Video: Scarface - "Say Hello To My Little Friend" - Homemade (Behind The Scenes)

Okay, so we did a scene from Scarface. Now this is one of the most classic American movies of all time, classic gangster movie, and one of Al Pacino's most famous roles. If you haven't seen it yet and you're a fan of the genre, definitely check it out. And we set out to recreate one of the most famous movie lines that is in this movie. So here's a look at how we did it.
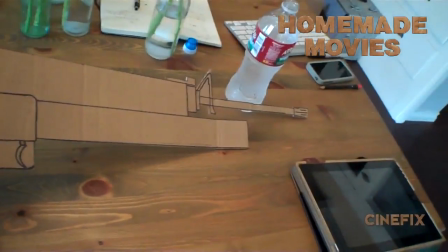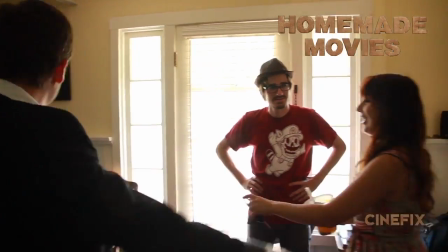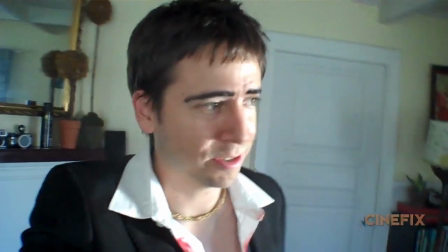0:31 Well, I've never claimed to do a very good Al Pacino impression or a Scarface impression, but you know, once you get the outfit, I think I got one.
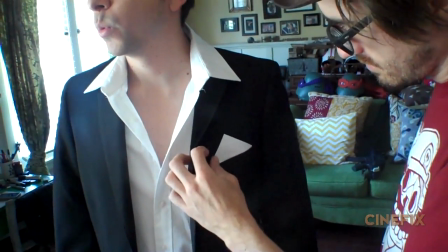0:39 So I just put on a suit and made sure that the white collar of my shirt was kind of untucked in a cool 70s way and unbuttoned, and then I didn't have a gold necklace like he does,
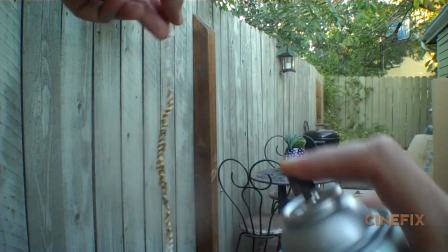0:48 so I just made one out of some string. I kind of tied the knots and then I just spray painted it gold.
100% gold spray paint.
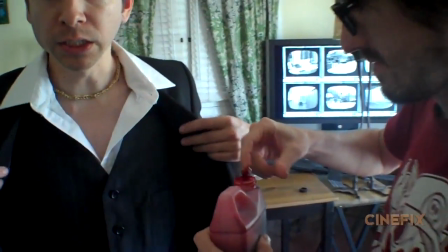0:56 We're living it up now.
I added a little bit of blood to the front of the shirt because he's already done some battles at this point in the movie.
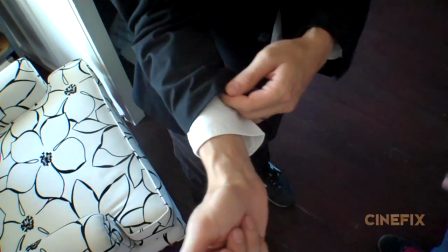1:02 We had to kind of just tape the sleeves to make sure that the white cuffs were coming out at the ends because that's part of the look too. And then it was just putting my hair down.
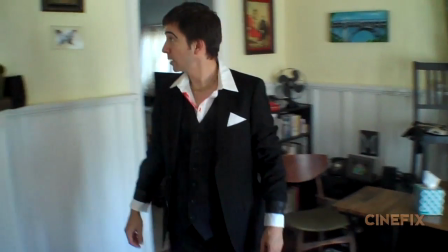1:09 Now I'm overdue for a haircut at the moment, so the trick to getting the classic Al Pacino look is getting the egghead hair, cone head kind of thing. It's like kind of Liza Minnelli, weird like poof thing going on.
That's my poof. Poofy enough?
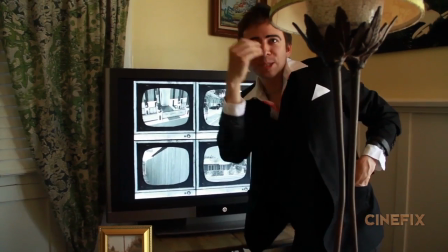1:21 Oh yeah. Ooh, oh yeah, that's a good one. Oh, thanks. All right. That's Al Pacino.
Oh, and I did eyebrows.
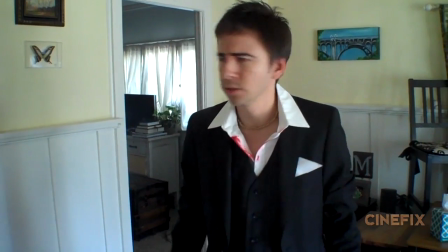1:26 I just kind of thickened my eyebrows with some makeup and made them kind of curve down. Really, that was it. Once you get the egghead and the makeup and the outfit, you're totally Scarface. Getting the Al Pacino voice just right was a little tricky. I don't really have like a gruff voice like that, so I was just shouting really loud and just destroying my vocal cords.
You like that?
By the time I got done, I had almost completely lost my voice.
Say hello to my...
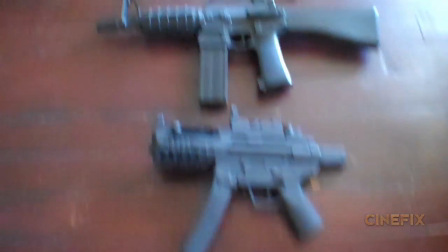1:48 Say hello to my little friend.
We have a handful of fake guns that we do use from time to time, but this particular gun is very specific. It's huge, first of all, and it's kind of a gun slash grenade launcher. So we actually just made one out of cardboard.
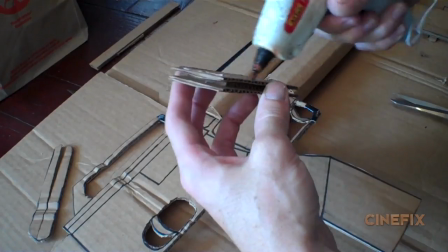2:02 We kind of looked at the profile of the gun and traced it out on some cardboard and just tacked on some extra bits and pieces, and it looks very intimidating on camera once you paint it black.
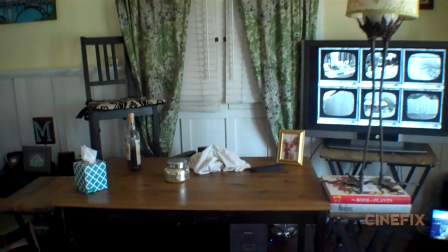2:09 To set the stage for this showdown in his big mansion there, we just did it in my small living room, and it had a lot of the pieces already.
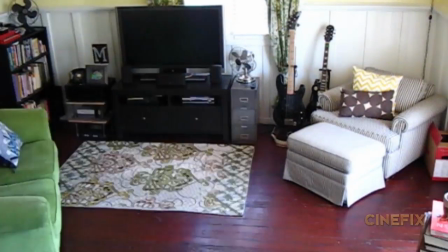2:16 Kind of had the curtains in the right place, and then we just took my normal living room and kind of gutted it and rearranged everything. Moved the couch out, put stuff in all the right places, and look at the shot and see what needs to go where, and like, okay, the table needs to be a little longer, let's use some TV trays.
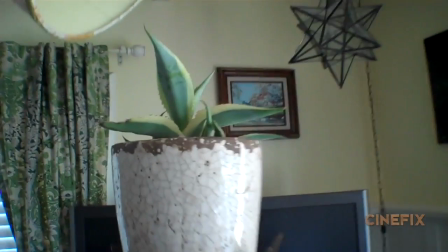2:29 Hey, there's a lamp right here, let's put some potted plant thing that we have that's tall and put a lampshade on it, and hey, there's the lamp.
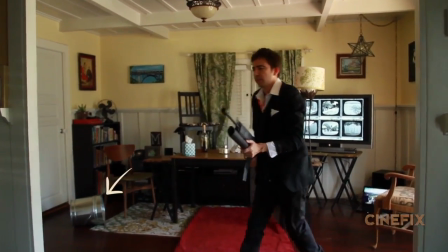2:36 There's a trash can tilted on its side over here. There's a chair that kind of looks like that chair over there.
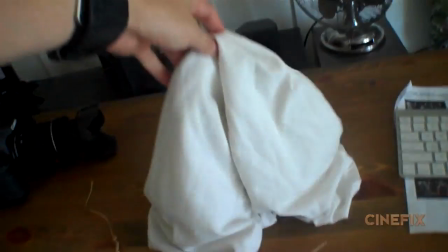2:41 Kind of just getting it all into place. And then, of course, on his desk, he's supposed to have a giant pile of cocaine, so we just put a white t-shirt there.
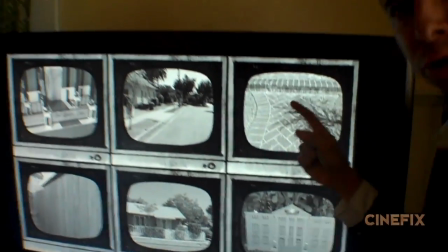2:48 That's a mountain of coke. Say hello to my little screens. Sit down.
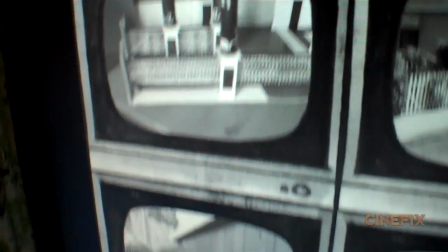2:52 There is one really cool element that starts this scene where he's looking at the bank of monitors, all the surveillance from around his compound there.
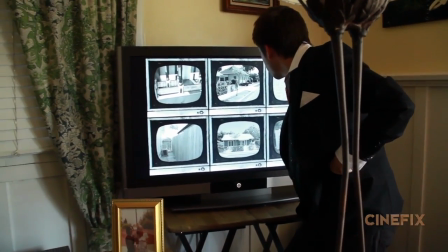3:00 So we have my flat screen TV that we just kind of moved over into the right place, but there's 6 monitors on there.
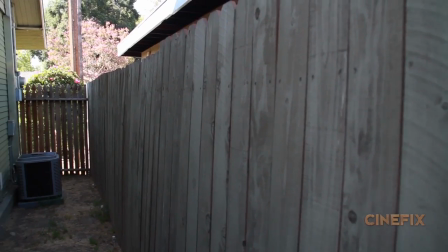3:05 And so beforehand, I shot all the individual elements for that. Shots of the house, shots of the ground.
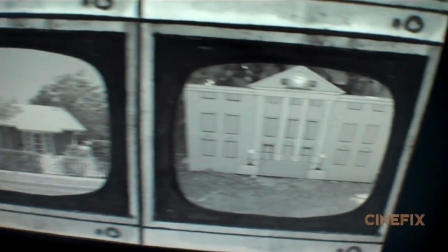3:10 If you look closely, you'll see the clock tower from Back to the Future in there is one of them.
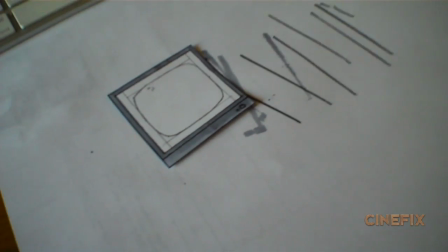3:14 And so I just made those black and white and kind of assembled that on the computer with a little hand-drawn TV monitor, and then exported out a file that we could just play on the TV.
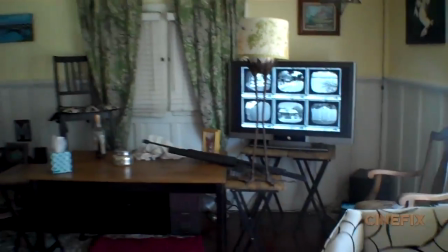3:22 The other thing that makes the room complete is the red carpet that kind of comes down through his desk there. So we just found a red blanket at a thrift store. It was the perfect color.
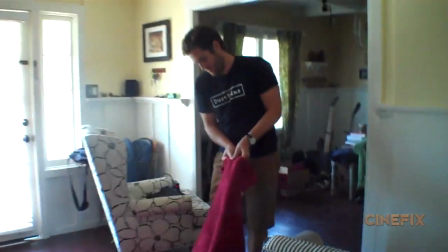3:30 And then to kind of make our room look a little bit bigger, we did a kind of fun perspective trick where we sort of folded it in a way that it got a little bit smaller as it went back,
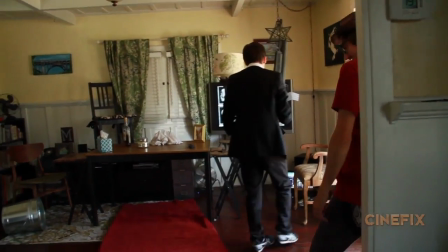3:38 but it sort of tricks your brain into thinking that there's more distance because it looks like it's going back further than it really is.
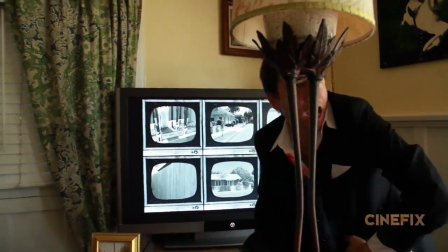3:42 The opening shot is really long, so it's tricky when we do these recreations because we're trying to get the timing exactly right.
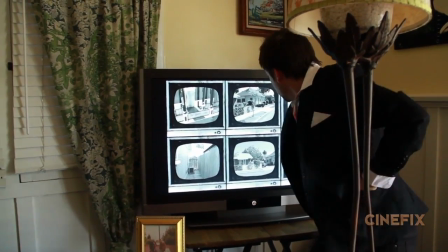3:49 Every little thing has to happen at the right moment. So looking at the monitors, saying the lines, turning, picking up the gun, walking around, camera moves, all that.
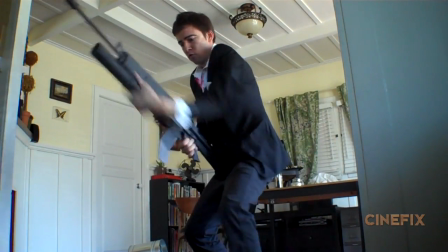3:57 We just practice it and we do it tons of times until we get it just right.
I missed some.
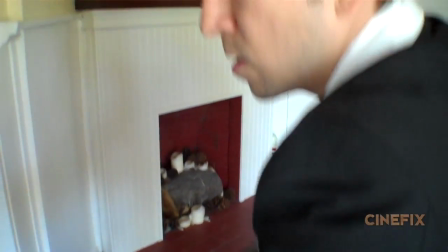4:02 Now for the big moment where I actually say the famous line from this scene.
Say hello to my little friend.
This is locked down on the tripod, so the camera's not moving, but we did a kind of fun trick here, which is where I say the line, say hello to my little friend, and then I just freeze in place,
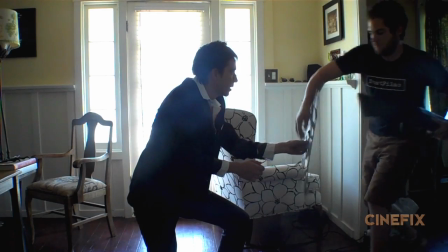4:15 and we replace the gun with a cutout of the blasts and the muzzle flash,
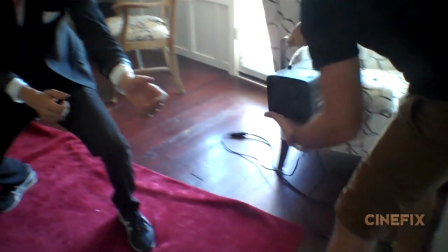4:20 so we can just use one frame of that, take that away, and then I hold the smoke machine, and then we blast the smoke a little bit.
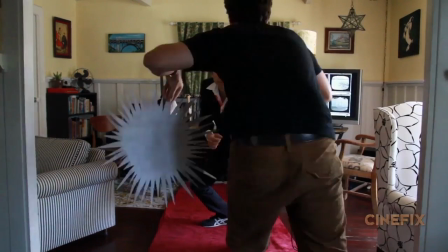4:26 So really fast, it's gonna go holding the gun, and then muzzle flash, and then smoke, just like that. So hopefully that all kind of goes together and looks like I'm firing a gun.
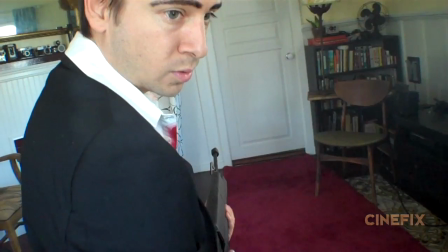4:35 Now the other setup is supposed to be facing the opposite direction, but we actually did it just off to the side of my same living room, just facing towards my bedroom door. Kind of dressed it to look similar, and that's the shot where you see his gun kind of aiming, really easy.
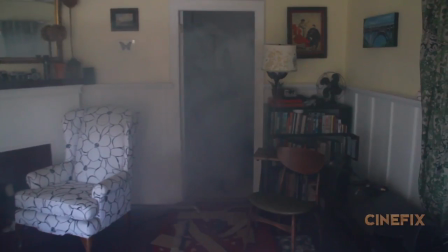4:48 And then for the big explosion, we just put a smoke machine in my bedroom, and at the right moment, we just blasted the smoke machine.
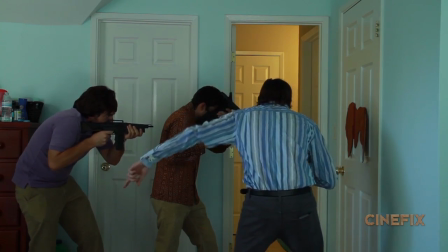4:54 So on the other side of the door, there's the 3 other gangsters getting ready to ambush his room there.
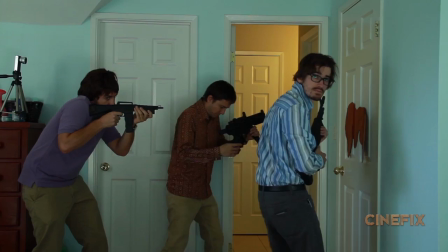5:00 So it's myself, John, and Ben wearing different colored shirts.
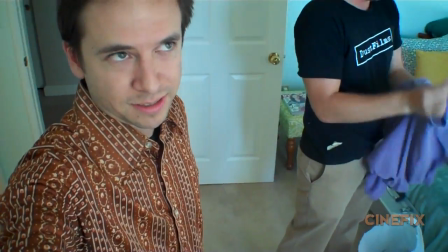5:04 Normally we buy our costumes at the thrift store, but I've actually had this shirt since I was, I think, 16 or 17, so pretty sweet.
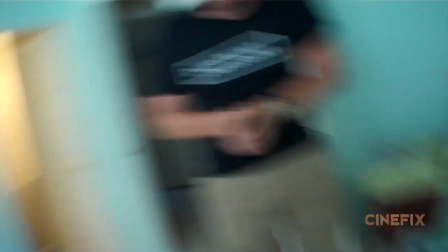5:13 Right, guys? I'm sure. Yeah, you look very handsome, Master, yeah.
We cut out like a fake blood stain, put that on the door. There's another really quick shot just before the big explosion happens where some explosion bursts through.
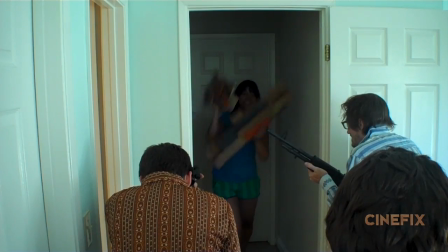5:25 So on the count of 3, we just had my friend Mary throw some cardboard stuff at us, and that was how we did that.
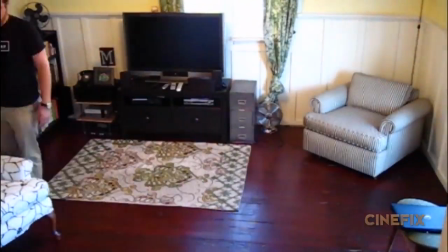5:32 How's that?
Whenever we tear my house apart all like this, we do end up putting it back together at the end of the day, and you would never even know that we were there. It looks like a normal house again. So for the big explosion, we do switch to miniatures now.
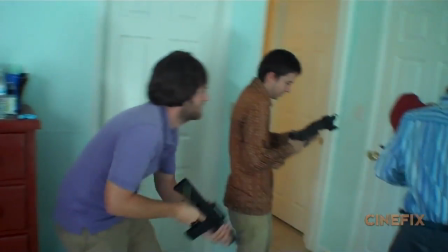5:43 It's the same guys that we all played before in those different colored shirts, and we just made those guys out of some of the G.I. Joes we have.
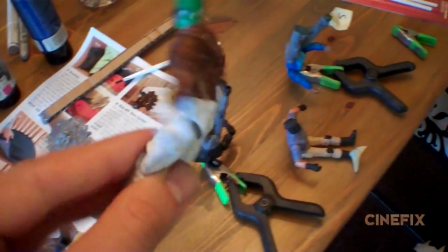5:50 So blue stripy shirt, lavender shirt, brown shirt, painted the pants. Most of these G.I.
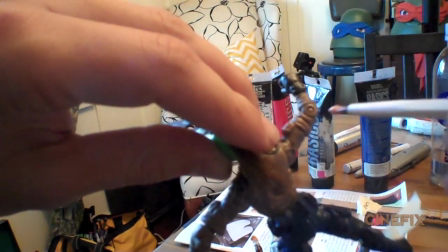5:55 Joes are like wearing greens and blacks, and they're wearing gloves so they don't have flesh colored hands, so I had to paint in a lot of the flesh.
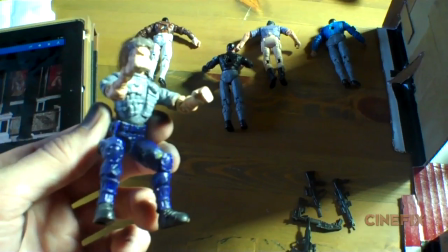6:00 One of our guys actually has hair that we glued on. That was back when we did our Terminator scene, so that's our cool hair guy.
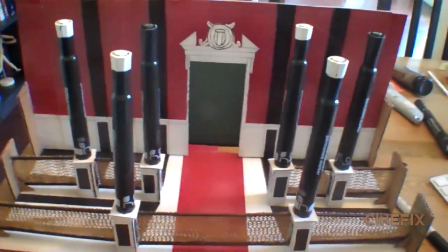6:07 So he's in there, he got a new hairdo, and then it was just a matter of making this one piece of set, which is the outside of the door there.
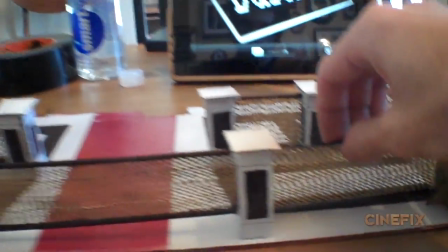6:12 So Ben made this awesome miniature set. There's these little like nice balcony railing things there, and they've got like a gold mesh material.
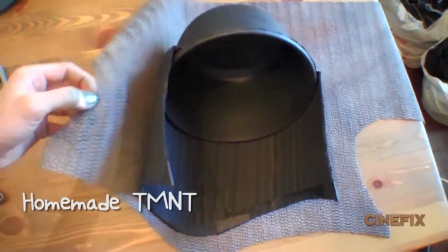6:20 So we used that non-slit material that we used for Shredder on his helmet, and we used it for the Foot Clan eyeballs back in our Teenage Mutant Ninja Turtles last week.
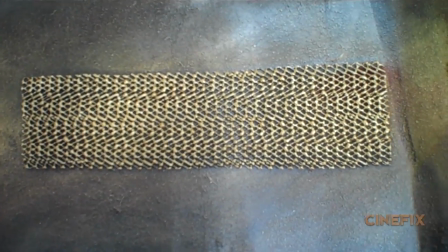6:28 So this stuff is starting to come in really handy. We're realizing you spray paint it gold and it looks so cool. And then for all the black pillars, we just used some black permanent markers.
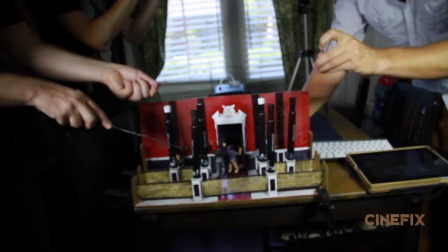6:36 And then we attached all the different guys to wires so we could kind of pull them, and we want them all to burst out from the middle and go flying in their respective directions.
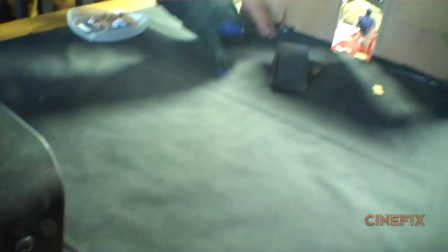6:44 So we worked out the timing really carefully and set a smoke machine behind the open doorway facing right towards the camera, right through the door.
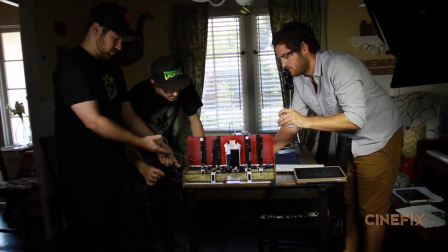6:51 So on the count of 3, Sean and Ben and John are all combined to either pull a guy with wire,
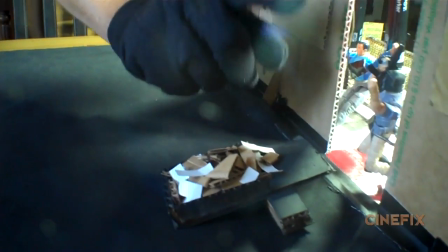6:57 or John was hitting the little catapult that we made out of cardboard, which flings all the debris and the little bits of cardboard and paper that we cut out.
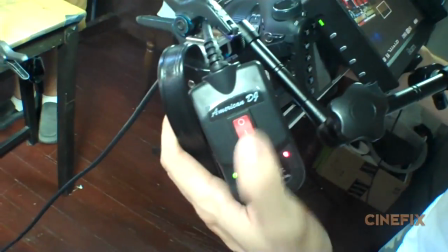7:03 And then I'm holding the camera and I have the smoke machine button.
Got the power here in my hands.
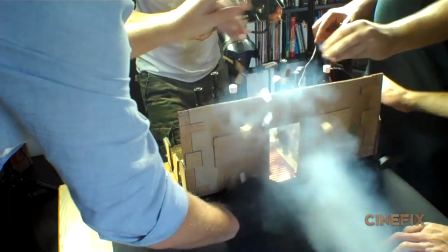7:11 Yeah.
So all at the same moment, we just do everything at once, and it ended up looking like a pretty powerful explosion.
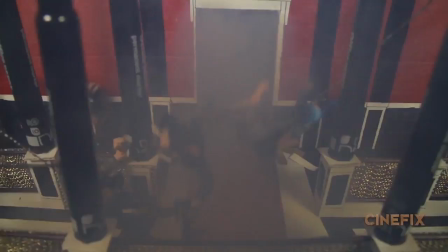7:16 1, 2, 3. That looks awesome now. Holy crap.
And that's how we made our homemade Scarface scene. If you have more questions about how we did it, just hit me up in the comments, and come back every Tuesday to CineFix for new homemade movies. And stay tuned because all September long is Batman month. See you then.
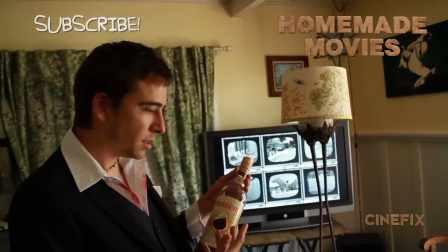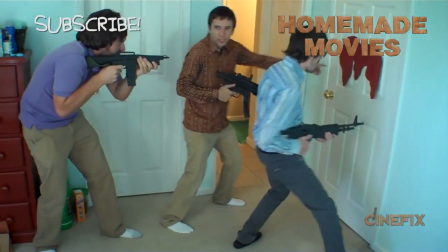7:39 The blood goes, it went that way.
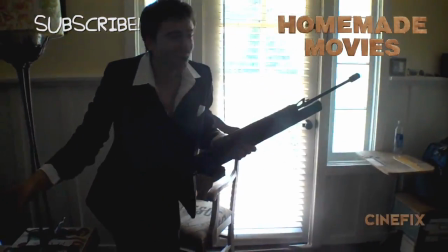7:45 Okay. I knocked over the Coke. Uh-oh. Oh boy, it went everywhere.
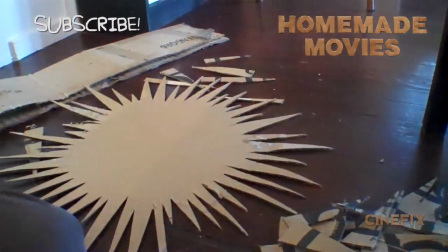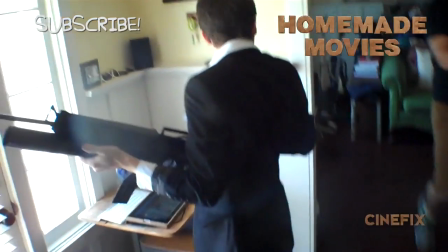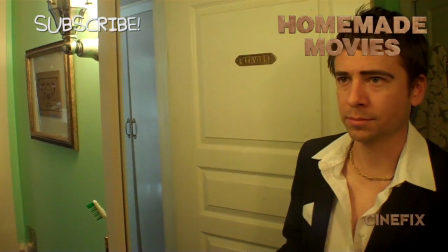8:00 Ah!